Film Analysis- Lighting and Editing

video is designed to focus on lighting and editing, two essential techniques when it comes to film analysis.
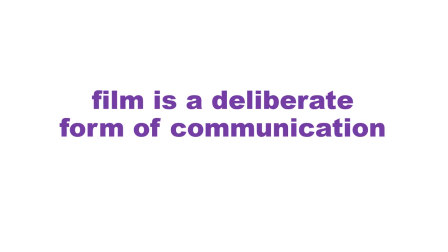You'll remember, if you've seen the previous video, that film is a deliberate form of communication, and that means everything is done carefully and on purpose.
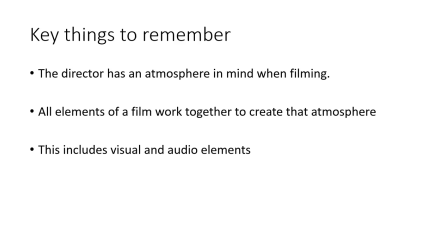You'll remember that the director wants to create a particular atmosphere. Is the film supposed to be scary? Is it supposed to be funny? Is it supposed to be heartwarming? Is it supposed to be suspenseful? And all of the elements, not just what we see, but also what we hear, contribute to this.
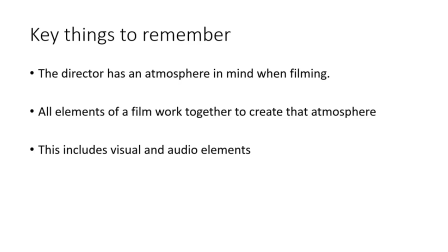We're going to focus on two elements, colour and lighting, and then editing. So let's jump into it.
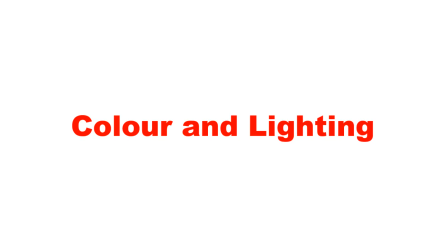In regards to colour and lighting, the first thing you need to remember is the less we see, the less comfortable we feel.
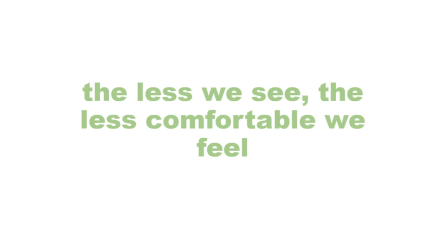Now look, just imagine where you are at the moment. If all of a sudden it went pitch black and you couldn't see a thing, would you be more or less comfortable? Probably less, because you don't know if anyone's sneaking up on you, and you don't know if you're about to walk into some kind of trap.
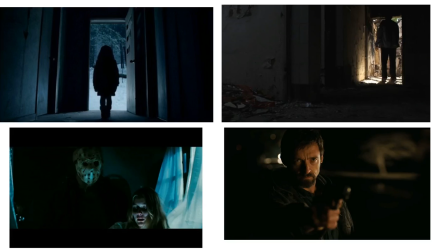Now that's a natural thing that film takes advantage of. Horror movies tend to be very dark for that reason. If we see things like dark corners or dark figures or shadows, our imagination comes up with what could be the worst possible solution, creating a sense of suspense or fear.
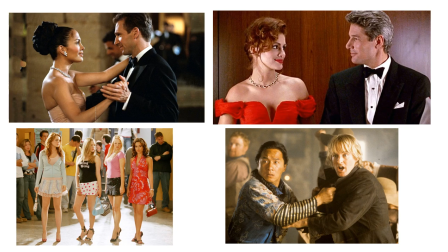In contrast, when we look at things like romantic comedies or comedy movies or action comedies, the lighting tends to be very bright. There's very few shadows and everything is clear and visible, because the director doesn't want us to be uncomfortable.
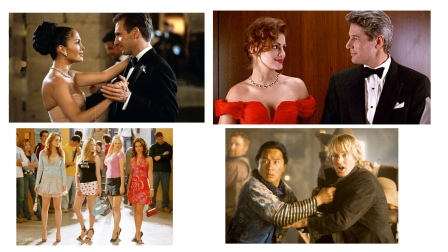They want us to appreciate the content and enjoy it. Interestingly enough, even in romantic comedy movies where the scenes might take place at night, the lighting is still quite bright, often with street lights or lamps or anything along that line.
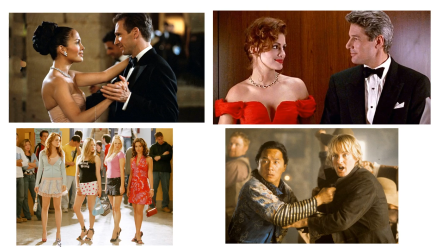We very rarely see dark shadows and corners in that kind of film. Colour works in the same way.
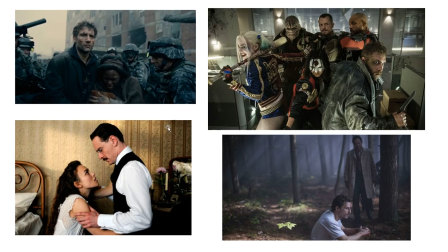When we think about the colour of certain films, often we associate dull greys or filters with more serious content. Interestingly enough, recently superhero movies have become increasingly dull in their colours,
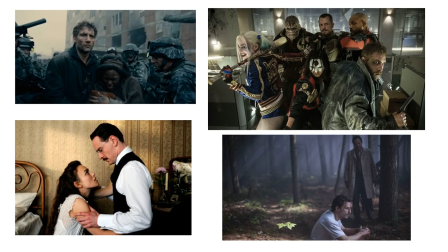lots of greys and kind of dark colours, as opposed to the traditional bright colours, and this is because the director doesn't want us to see it as a children's film.
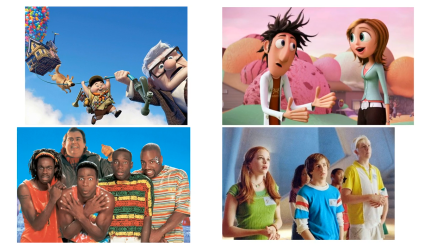In contrast, children's films tend to be very bright, very alluring and appealing, and full of fun. Again, the colour that we used often adds to the content and enhances the atmosphere that the director is looking to achieve. Now, when we think about editing, this is another really important element that contributes to film communication.
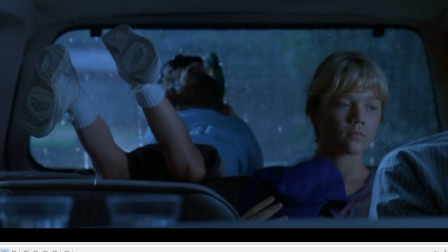Let's look at a couple of scenes with the sound off. The first one is a famous suspense horror film called Jurassic Park.
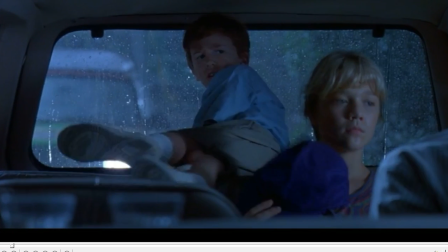And you notice in this case what we're looking at is, when does the camera actually change? So for example, in a moment we'll see it suddenly become a close-up.
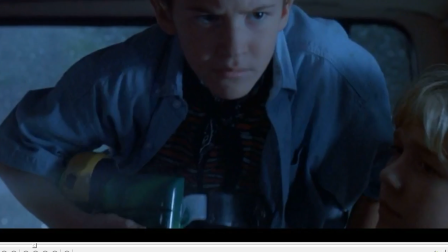So a way to really check the effectiveness of editing, or how editing works, is to actually count between some of the cuts.
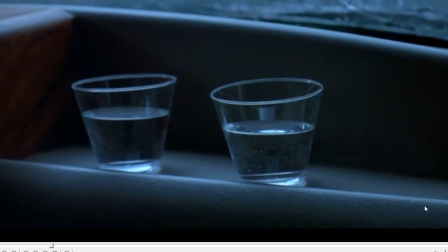So we've had a cut in this case from the face of the boy, the cup. Let's try counting a couple of these.
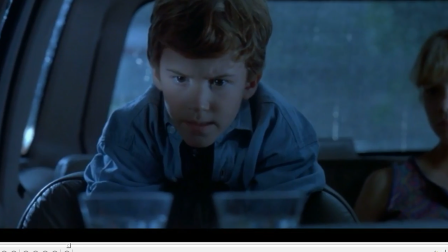1, 2, 3, 4, 1, 2, 3, 1,
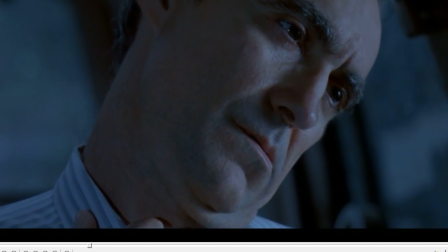2, 3, 4, 5, 6, 7, 8, 1, 2, 3.
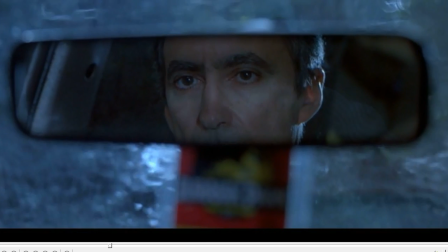You get the picture. In this case, you'll notice that I'm actually able to count to 7 seconds between cuts.
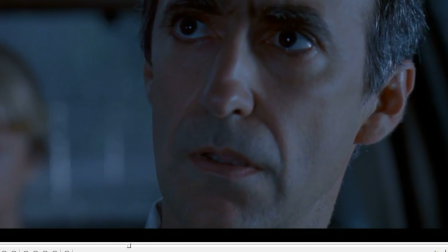Now this is quite drawn out in comparison to other films, and the reason for this is to create a sense of suspense.
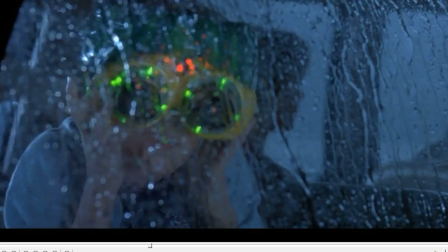If you've looked at our previous tasks and our previous videos, you'll also see there's some interesting use of zoom and subjective camera here, but I won't go into that.
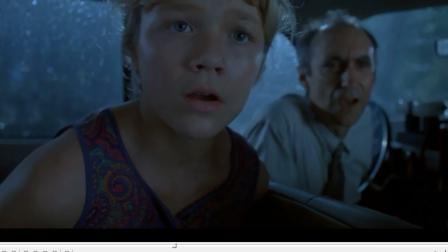In comparison to Jurassic Park, if we have a look at this clip from Captain America the Winter Soldier, you'll notice that the cuts are going significantly faster.
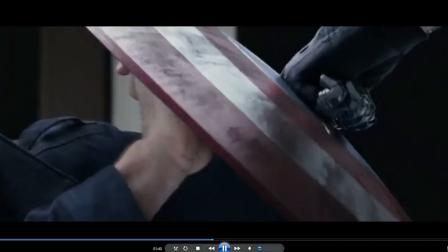And if I even try to count between the different cuts, you'll find that I can barely get a single second in.
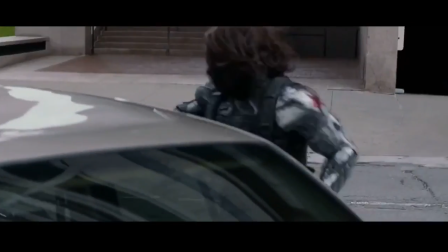Let's give it a shot. 1, 1, 1, 1, 1, 1, 1, 1, 1.
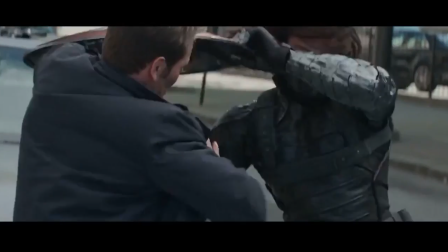You get the picture. In this case, you can see that the action and the excitement of the scene is contributed to by the fact that the cutting is so quick.